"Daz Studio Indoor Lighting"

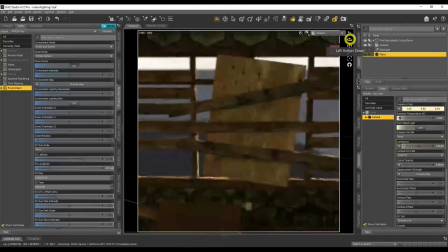20:40 Now you're probably thinking, Pami, actually I wanted a scene here.
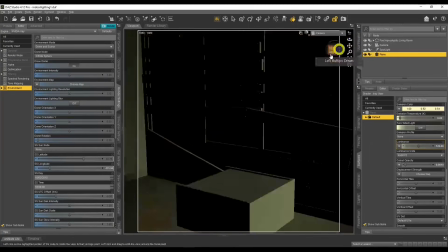20:46 I wanted my camera to be like this so I can see the outside. So I don't want to see the outside here.
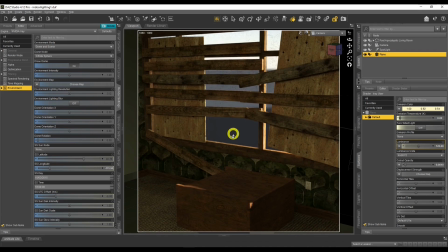20:51 I mean, what is this all about? That's not going to look cool in my scene. I want my character to be next to the window with something here. Now what you can do is you can obviously use some Photoshop techniques to kind of paint that out and then paint your kind of background in. That's cool. I don't know, mostly we don't have Photoshop. So what we can do is we can use a HDRI to create our background,
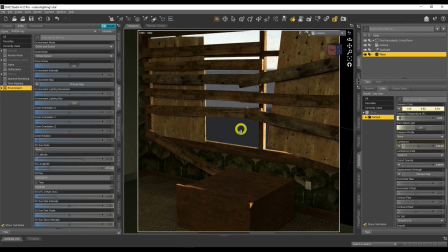21:11 and then we can use a spotlight to kind of give us that really cool light, as well as with the emissive plane to give us the kind of filler light. So let's have a go at that right now. So I'm going to go back to the environment map here. I'm going to get the one that I practiced with,
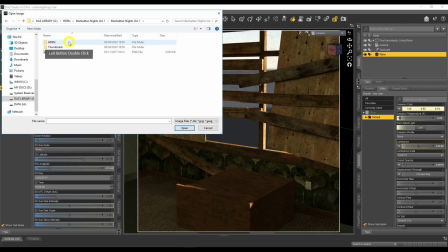21:28 which was the Manhattan Nights HDRI 42nd Street.
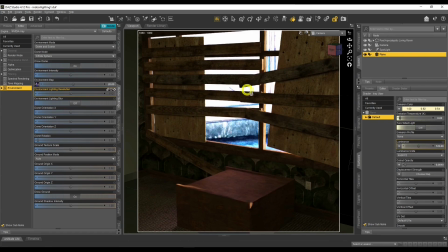21:37 Cool. Okay, and what I'm going to do is our environment map doesn't need to be that bright anymore now because we've got our spotlight acting like the light, so to speak.
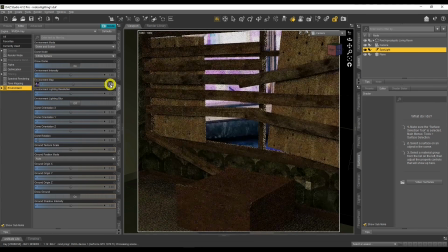21:45 So I can reduce that to like its generic value of 1. And it doesn't need to be that bright.
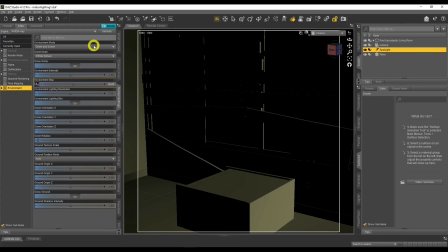21:56 Actually, what we're going to do is I'm going to leave that as 10 maybe. That's probably too bright.
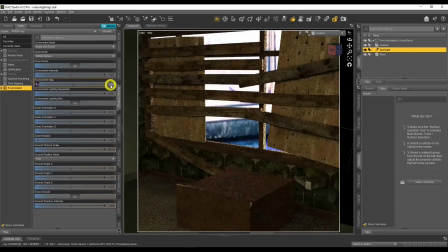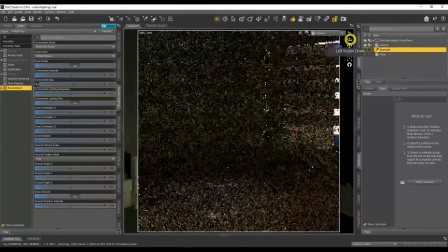22:06 All right, we'll leave it as 2. Okay. So if we have a look out here, if we just have a look at what I can see right now, I'm not going to rotate it.
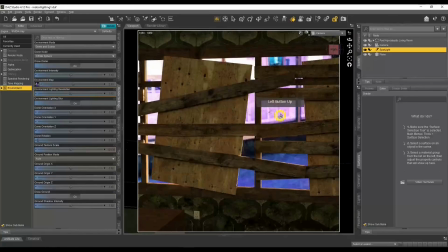22:15 I like the way this looks. We've got like purple light coming through here. So to give the illusion that this light is coming into our scene, we've got to change our spotlight color to that purple.
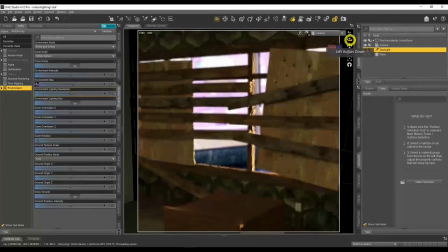22:26 So we've got to make it look like and act like the light is coming from here, is going inside the scene. So we go to our spotlight in the parameters and we change that light into purple.
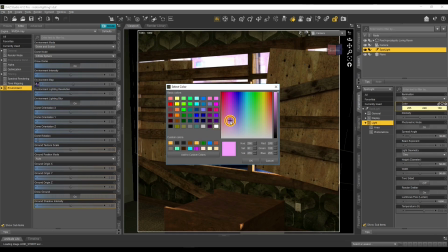22:37 So let me see if I can get this right. Some sort of purple.
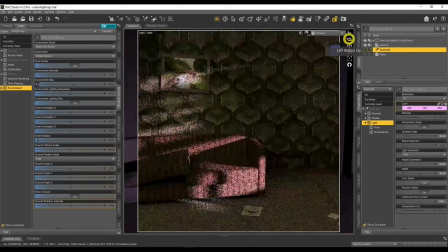22:43 Let's see how that looks. Okay, it probably needs to be a bit more intense.
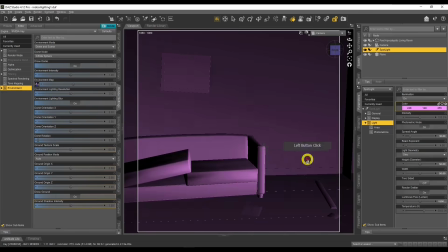22:49 So let's wrap up the intensity there. Okay, that looks kind of cool.
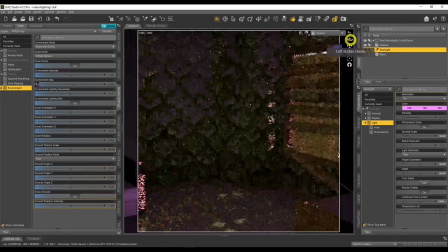22:55 Now, obviously, our emissive probably needs to change as well.
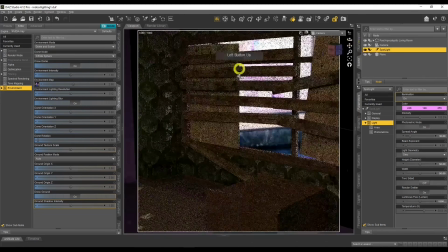23:00 Our emissive color needs to complement the kind of purple lighting here. So maybe that needs to be purple as well. So let's try that as well.
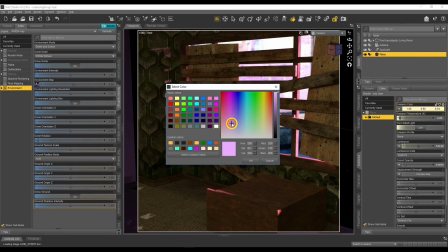23:10 Surfaces, and let's change that to some form of purple or some sort of pink, whatever it is.
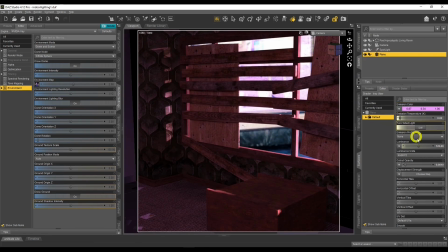23:19 There we go. All right, let's turn that around.
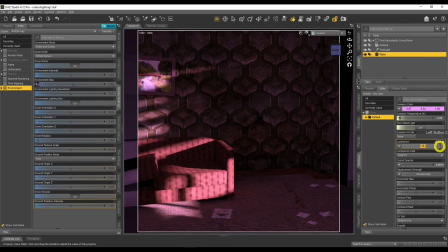23:26 Maybe I would want to reduce that actually a bit more because I don't want it powerful. There we go.
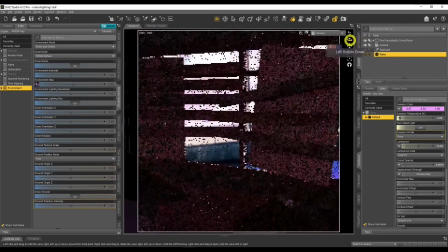23:34 So here we go, I've got my scene now.
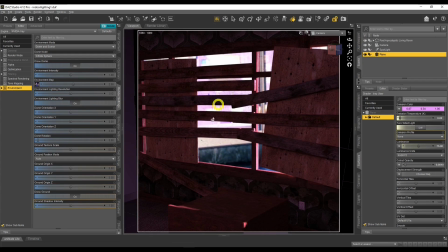23:36 I've got like this purple light coming through, which would be coming from here, and it's acting like that light is actually coming through.
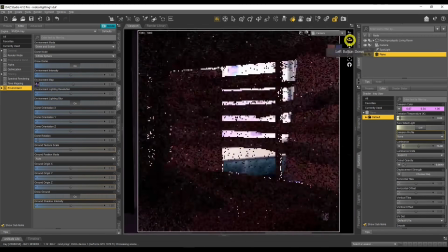23:44 So that's one way you can do that to complement the light from the HDRI that's already there and kind of pushing it through
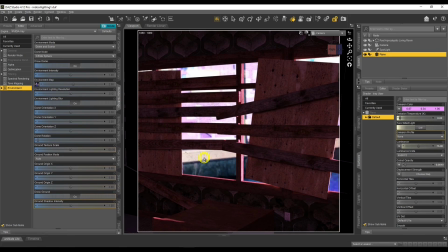23:52 and giving the kind of the illusion that that light's coming through over here.
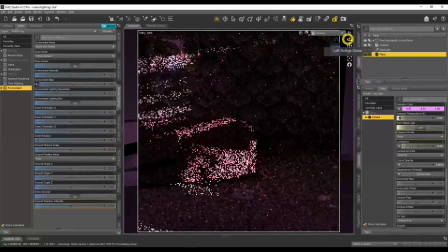23:58 So I like the way that looks.
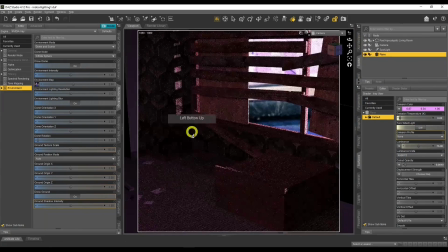24:00 I would probably have my character up against this, and then I would have the light hidden because the light's coming through here. The light will hit my character here. That looks kind of cool as well.
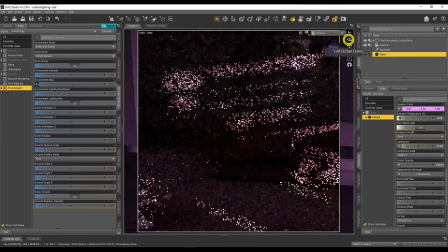24:10 Or I'd probably have my character, let's have a look around the scene, probably sitting on the sofa here, maybe something like that.
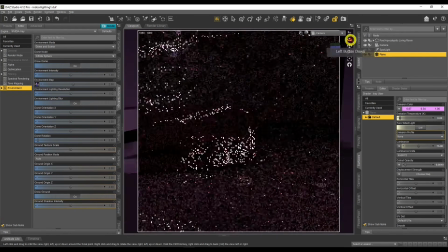24:17 And we have the light coming through here.
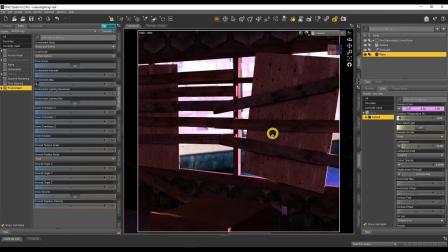24:20 So that's another way to kind of fake what you're seeing out here with the HDRI and bring that light through. You kind of, you got more control. Another thing you can do while we're here doing this scene is have a look around the scene and see what you can remove.
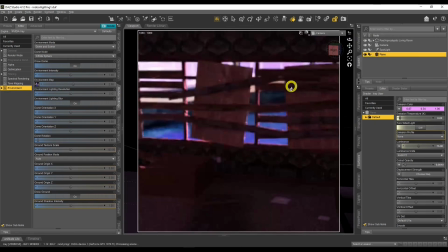24:36 So for example here, this scene here, I can get more light coming into this actual building, this actual room, by removing these boards maybe.